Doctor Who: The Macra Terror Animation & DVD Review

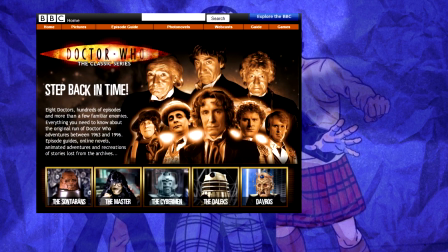[0:04]
As a kid, I'd spend many evenings on the classic Doctor Who website,
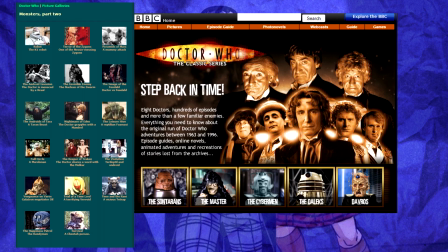[0:08]
and there were many stories that intrigued and captured my imagination during these visits, but one of these stories was the Macra Terror.
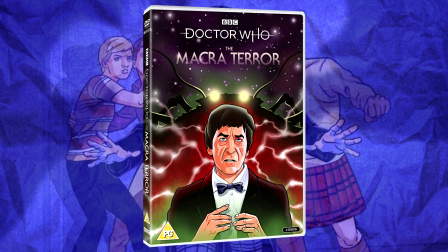[0:14]
In 2019, this is Doctor Who's latest missing episode animation, and it's finally here, in both glorious colour and eerie black and white.
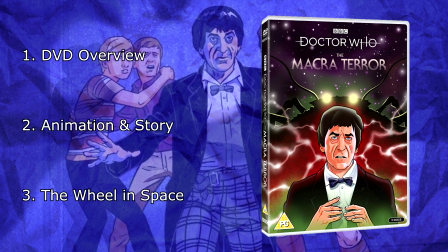[0:22]
In this review, I'll cover a brief overview of the physical DVD, and a review of the animation and story itself.
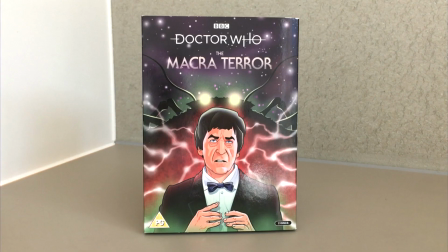[0:28]
Starting with the DVD, it's quite hard for me to start on a negative, especially with a project that's had such passion and hard work go into it.
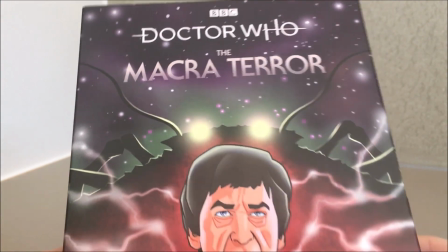[0:34]
Firstly, the cover I really don't like. A DVD cover should give you a taste of what's to be expected, and this cover tells you nothing about the story.
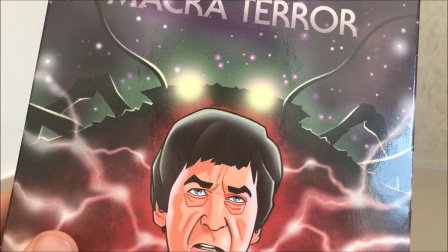[0:42]
Even the Macra on the cover doesn't represent the redesign present in the animation, this being more of a fat tick.
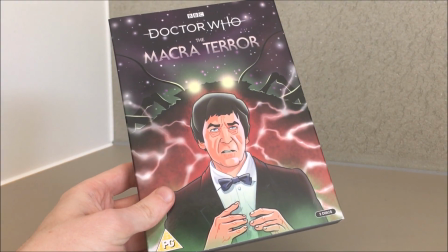[0:48]
Where are the landscapes, the colony, the actual Macra, Ben, Polly, Jamie? I also find the faded gradient for the text, the Macra Terror, to be an odd choice.
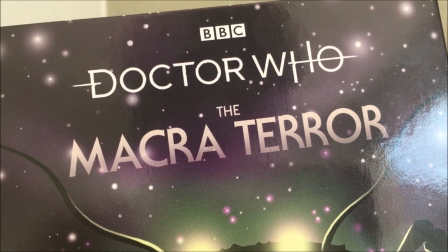[0:55]
It makes the title of the story blend in with the background, which is something you definitely don't want when your product is on store shelves.
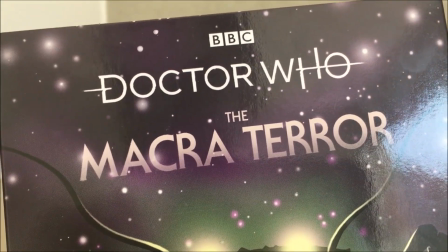[1:01]
The text should be bold and pop out to you.
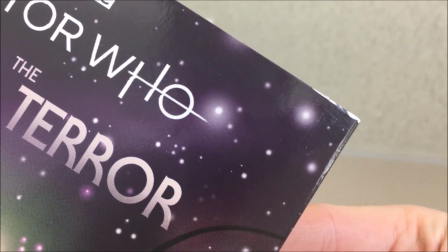[1:03]
It also appears to be a common problem of damage to the slipcases during delivery, mine having a dent on every corner and a noticeable rip on the brand new spine design.
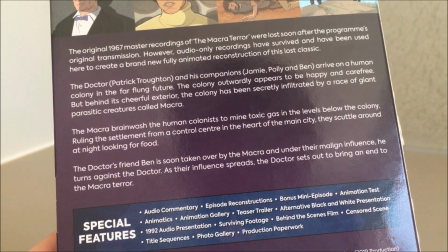[1:11]
The back is a sleek redesign, continuing the purple theme of the synopsis of the story, screenshots of the animation, and a list of special features.
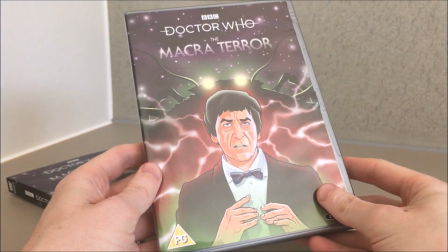[1:18]
The DVD has both the standard cover, exactly the same as the slipcase, and on the other side an alternative cover, more traditional to the DVD range.
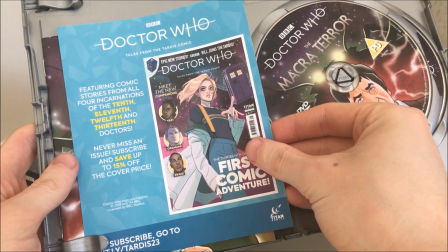[1:26]
The 2-disc set is displayed on a tray, with an advertisement for Titan Comics and a leaflet which is very lazily printed for a Blu-ray case,
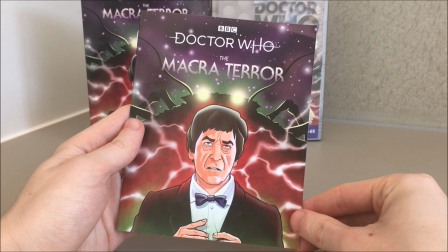[1:32]
and they've obviously just not bothered to print a larger version for the DVD, so the booklet just jangles about inside and gets damaged.
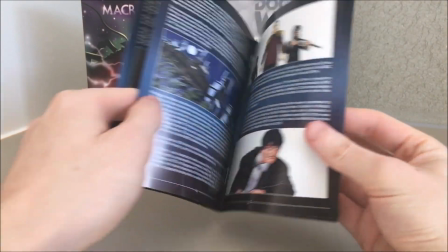[1:38]
A massive shame, as the booklet is presented wonderfully with great information, production photos and concept art.
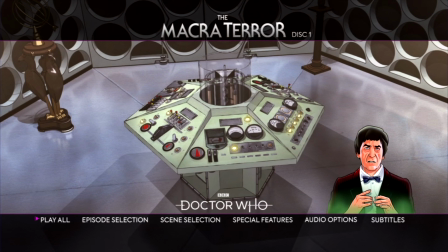[1:44]
Even the menu has changed to a similar design to that of the limited edition season box sets, a change which I just find unnecessary, but I can't say it doesn't look stylish.
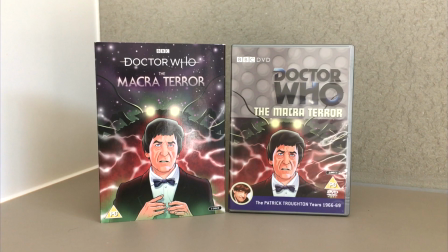[1:53]
I think the classic Who DVD range needs to stop trying to reinvent the wheel with new releases. I don't mind the big covers, but I don't really see the point in them on the DVD case when they're already displayed on the slipcase. I'd much prefer a big cover for the slipcase, a classic template design with animated artwork for the DVD underneath,
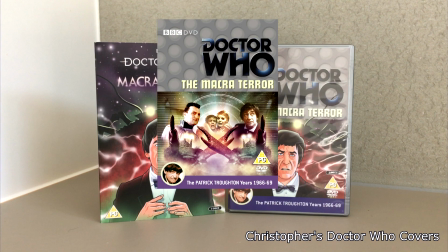[2:09]
and then on the alternate side a photo cover to blend in with the rest of the DVD range.
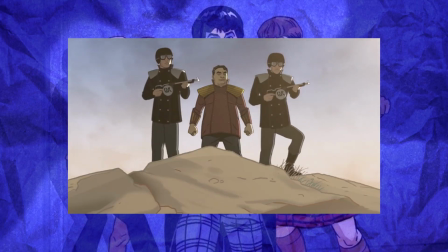[2:13]
The animation for Macra Terror, however, is simply great. The scenes flow seamlessly, which improves the pacing of the story so much more than the recon or soundtrack.
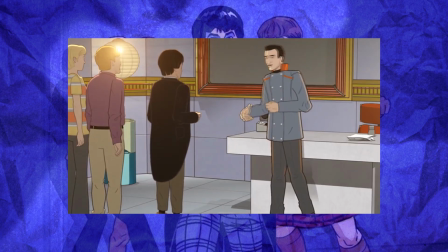[2:22]
Like Power of the Daleks, the story is presented in a 16:9 aspect ratio rather than the traditional 4:3,
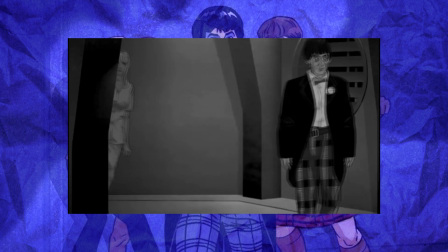[2:28]
a change I really didn't like for Power, as they didn't utilise the new space on the screen well,
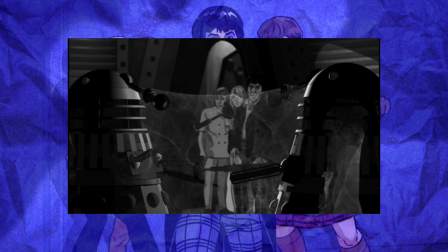[2:33]
leaving a lot of emptiness and removing a lot of the tight close corridors the direction of Power originally aimed for.
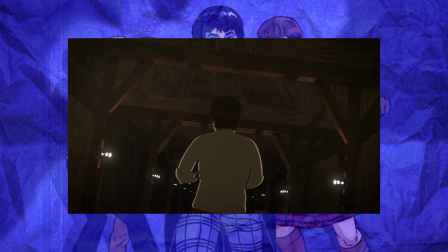[2:38]
However, the Macra Terror has improved so much on the 16:9 format by taking creative
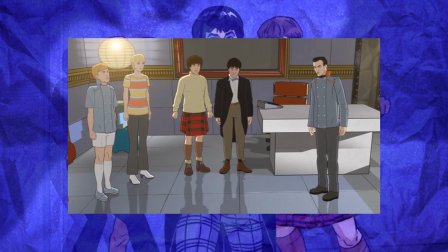[2:43]
freedom by intricately designing cinematic shots and spacing the character models to complement the environment.
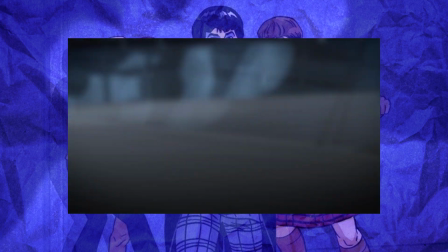[2:48]
Creative freedom is used a lot for the direction and style of this story, which I felt cautious about going in, yet I pleasantly enjoyed.
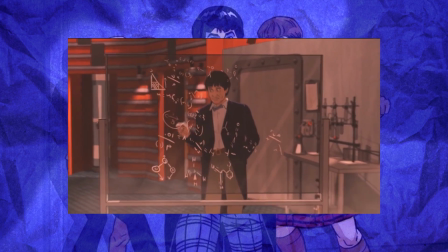[2:55]
They blend in fantastically and so well that they never appear jarring or out of place.
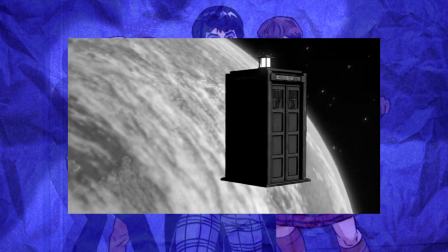[2:59]
The biggest creative liberty is that of the pre-title sequence, a beautiful shot of the TARDIS transitioning into the end scene of the moon base,
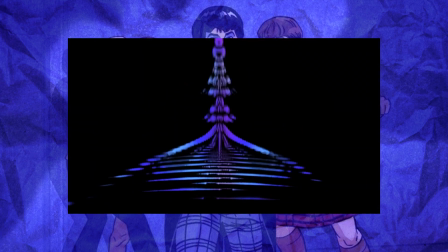[3:06]
which then fades into a full-blown colour title sequence that blew me away, although the animated Troughton is quite jarring.
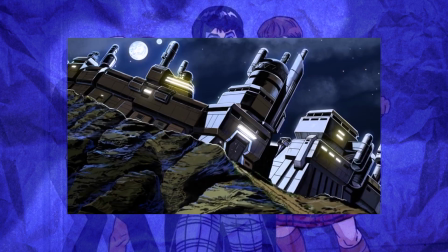[3:12]
Like Planet 55 did with their animations, the Macra Terror borrows some of their 1980s anime-inspired aesthetic with gorgeous landscape shots scattered throughout the story.
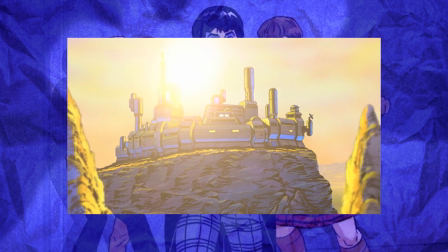[3:21]
These highly detailed shots bring so much life into the colony and shows the amount of care that was put into this animation.
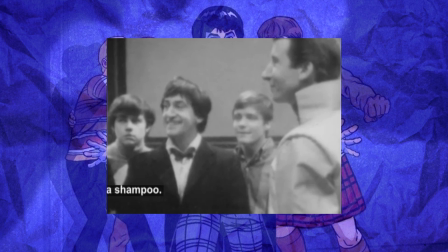[3:27]
Unfortunately, the rough and tumble scene in episode 1 couldn't have been animated due to budgetary and time restraints, because the BBC just somehow thinks animation grows on trees.
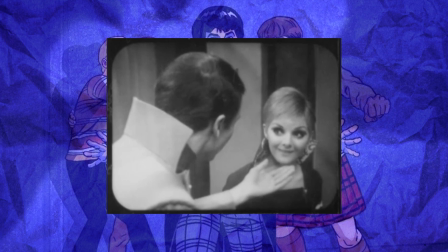[3:35]
It isn't an important scene, but it is quite a charming and funny one. It's also where Polly gets her hair cut, but due to the scene not being there, the story just starts with Polly's short hair anyway.
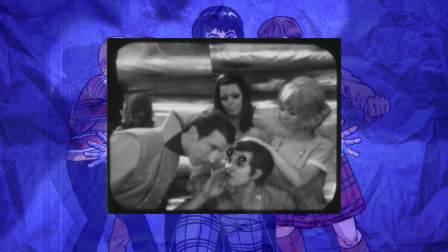[3:43]
The rough and tumble scene also adds context to the environment of the colony, that everything is perfect, but the story already adequately demonstrates that without the scene.
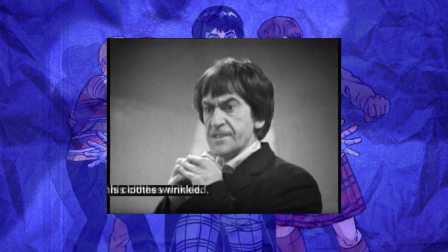[3:51]
It's still available in the reconstruction on the DVD, so you're still able to watch it there. The Macra themselves have gotten a well-deserved update,
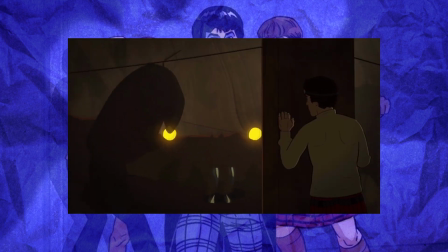[3:58]
a redesign that more closely resembles a crab with long legs that allow them to move with the fluidity of a spider, rather than a blob with claws that Shawcraft put together,
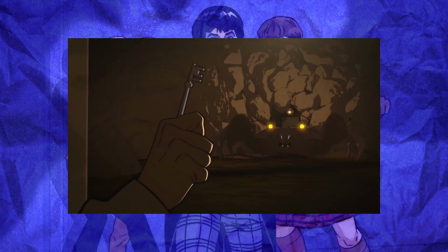[4:06]
a prop that not even the BBC liked. The new Macra look dynamic and action-like in colour and creepy in black and white.